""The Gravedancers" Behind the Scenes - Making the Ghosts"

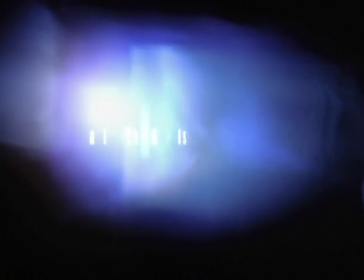(0:00)
Hi, I'm Mike Mendez. I'm the director of the Gravedancers. This is the making of the ghosts. We're going to see behind the scenes of how those ghosts were made. All the ghosts were designed by a company called Spectral Motion, and a very talented gentleman named Norman Cabrera sculpted all of them. The first one is Emma. We're looking at a Photoshop that I did.
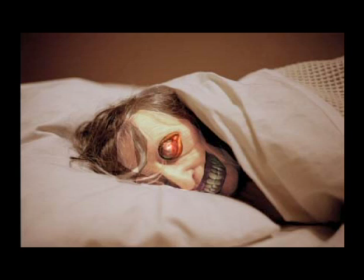(0:18)
How I do my concept art, because I'm not a very good artist, is I take images on Photoshop and manipulate it. That's a better way and much clearer way for me to get my ideas across. I wanted to create the last thing you would want to look over and see smiling back at you in your bed.
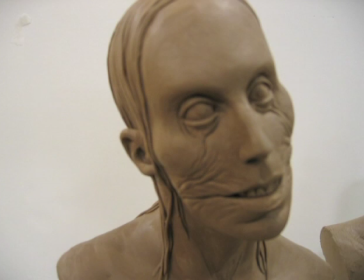(0:33)
So Norman took my design and he sculpted a clay maquette of Emma, and this is the first pass at it here, which is, I thought, very cool and got the kind of old crone concept,
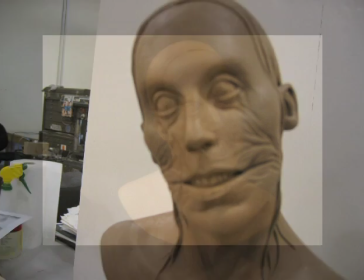(0:46)
but I really wanted that big wicked smile, so he did another pass at it, and this I loved.
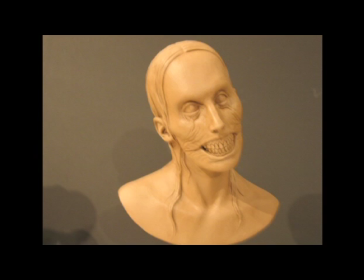(0:51)
I really thought he really captured it. What I wanted was something that, when you looked at it for a second, would really be very visually arresting.
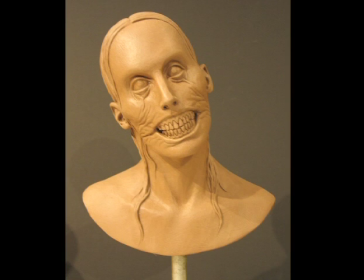(0:58)
We called them kind of like shock heads, that you'd kind of look and, you know, they didn't need to move, but they were just kind of there, like something out of a fun house or something.
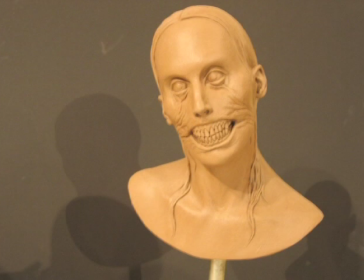(1:05)
So after I'd signed off on that, Norman took the maquette and cast it in resin,
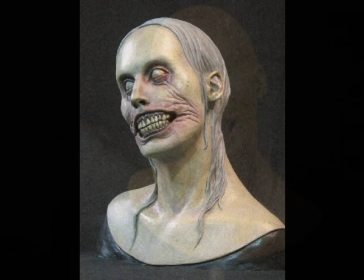(1:09)
and then did a really awesome wicked paint job that I'm very jealous that I don't have one of those on my desk,
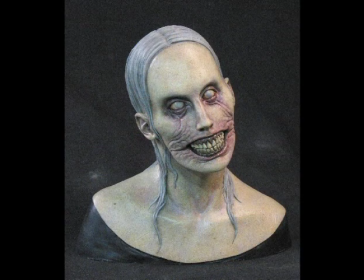(1:14)
but I think they're very awesome. So if one of the things I wanted to do with the design was I wanted to create a very uniform look with a smile.
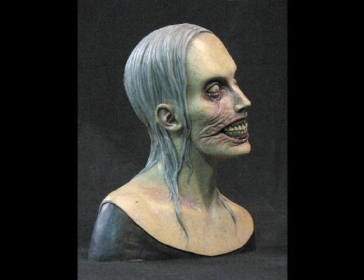(1:23)
So Norman painted that and he did a really fantastic job, and that's where we kind of got the color scheme and the whole kind of look for it. So the next step would be to get an actress who we got from North Carolina,
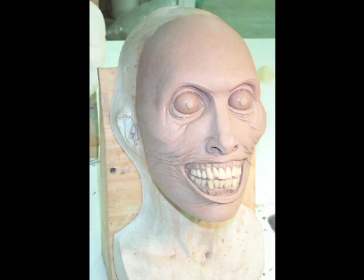(1:33)
and we took a mold of her face and sculpted the design onto her face.
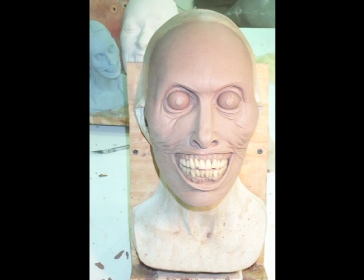(1:38)
And then we pulled the mold to make the final foam latex Emma, which you will see here.
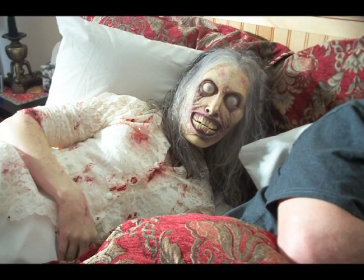(1:44)
That's from the set. That's her real hair. We put in the eyes.
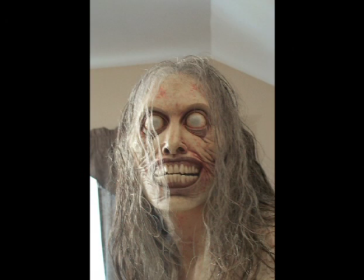(1:49)
It came out very cool. I was very happy with the way she looked. It was definitely a very kind of, shocking, freaky, kind of image.
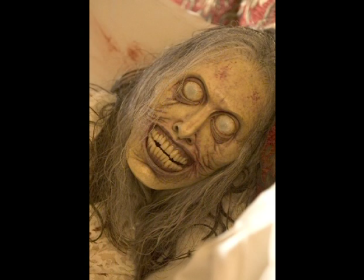(1:56)
So I thought that came out pretty well. And here we'll see her in action in the movie, how she finally ended up turning out. The next is Dennis, a 5-year-old pyromaniac who I referred to as Fire Kid.
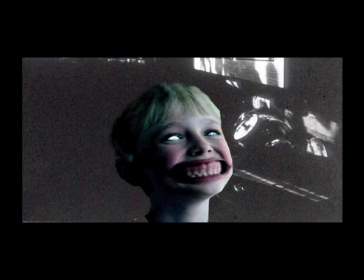(2:12)
This is my first very crude kind of Photoshop design, which I took basically the features of a real child and kind of extended into some kind of maniacal, crazed look. I then thought, well, wouldn't it be cool to set a kid on fire?
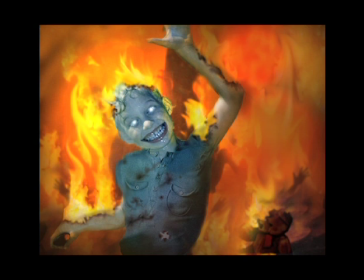(2:24)
So that kind of became the idea, to kind of have a demented little 5-year-old in flames. So that was my next kind of Photoshop that I did, was the design of Fire Kid.
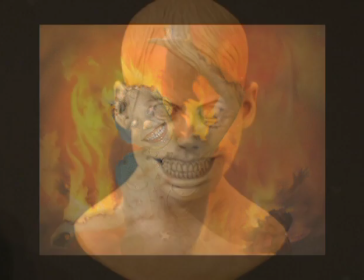(2:35)
So Norman, once again, made a really cool clay maquette that we pretty much signed off on.
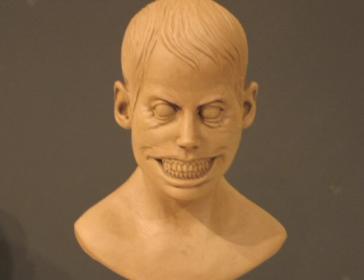(2:40)
I think there were very, very few notes on it. He was just a very cool, malevolent-looking 5-year-old, and, we just wanted to hold to that idea.
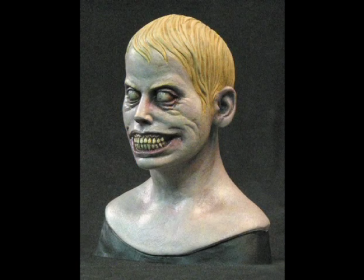(2:48)
So he painted that up and started on the head sculpt.
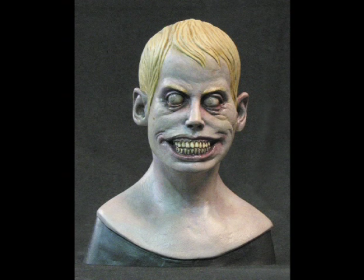(2:51)
Now, the tricky thing with this is that this is a little kid, so it's hard to take a mold of a little kid and put prosthetics.
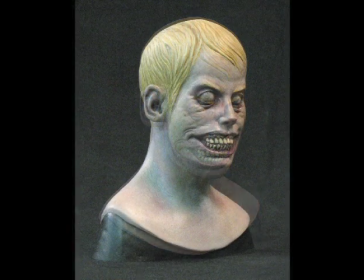(2:59)
It's just not really comfortable for them, and it's hard to, keep them still for that long. And apparently they frown upon setting children on fire, so I wasn't allowed to do that either.
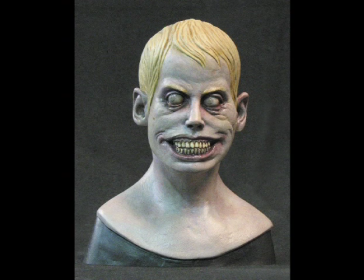(3:08)
So what I did was what we had to do, actually, because it was very important that he be in the kind of flame situation, is that we got a little person, an actor by the name of Chris Medina,
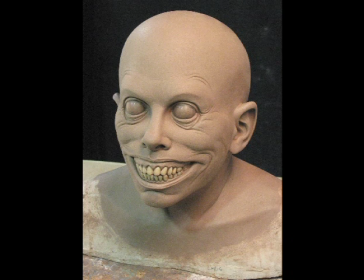(3:19)
who often doubles for children in movies and TV shows, and they took a mold of him, and we had to sculpt on top of his mold. The tricky thing on top of that, besides the fact that we couldn't get a child, is that we had to set him on fire.
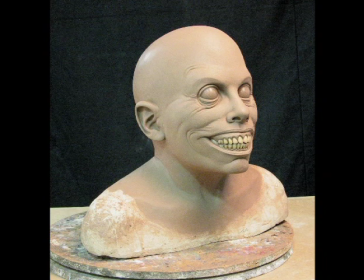(3:31)
So materials like foam latex, that are usually kind of what we use to make prosthetics, was out of the question because it was too flammable.
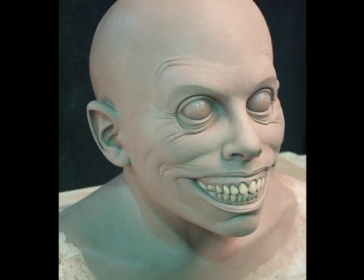(3:39)
So we had to make a silicone mask that was fireproof. What also complicated it, as you'll see here, is that he had to wear a fire hood underneath.
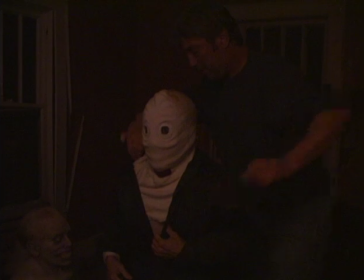(3:48)
So even though it was molded from his face, there was a bit of it that was kind of removed and kind of, didn't fit quite naturally, and was hard to get over that hood.
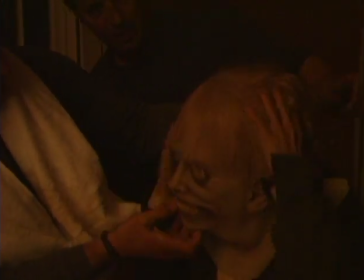(3:58)
You can see right there, it's a little bit of a struggle to get the hood on first off, and then to get the mask on top of it.